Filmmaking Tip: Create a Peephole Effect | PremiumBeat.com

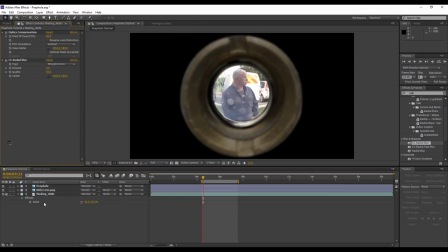(4:24)
For final touches, I'm just going to bring the exposure of the peephole layer down, because I know my scene isn't that bright. And I'm going to give the background an off-white to match the color of my door.
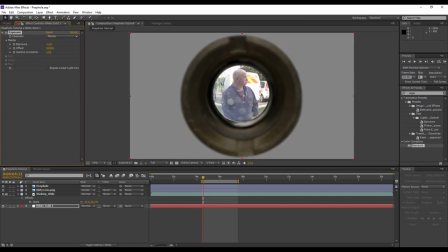(4:36)
When I've brought it into Premiere Pro, I've also used these presets,
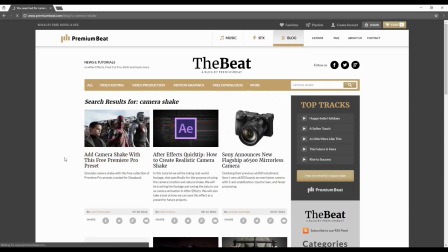(4:40)
which were downloaded from Vashi Visuals, to give the camera a slight bit of shake to make it look a little bit more organic.
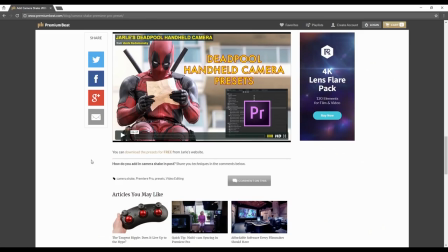(4:47)
So there we have it, a very simple effect. You don't have to go through the process of hiring out a fisheye lens.
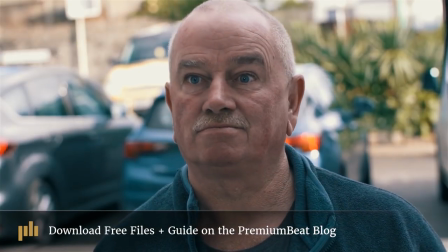(4:53)
A final bonus tip before I leave you, I would suggest to use a different focal length if you do have a shot of the person outside of the door,
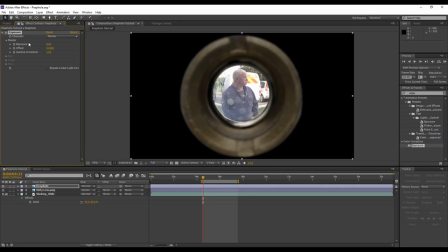(5:01)
as I'm sure you'll have at least a few people who will recognize the shot characteristics if you just cut back to the same shot with the peephole layer removed. If you have enjoyed this tutorial, let us know in the comments. Remember to like, subscribe, share this tutorial.
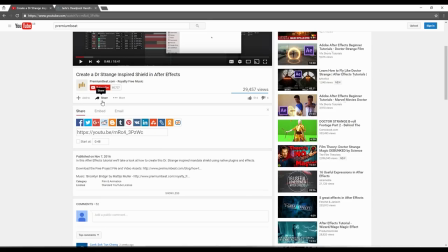(5:15)
There's a share function underneath the video. Look at all these. Who even uses Blogger anymore? Okay, it doesn't matter. Click them all.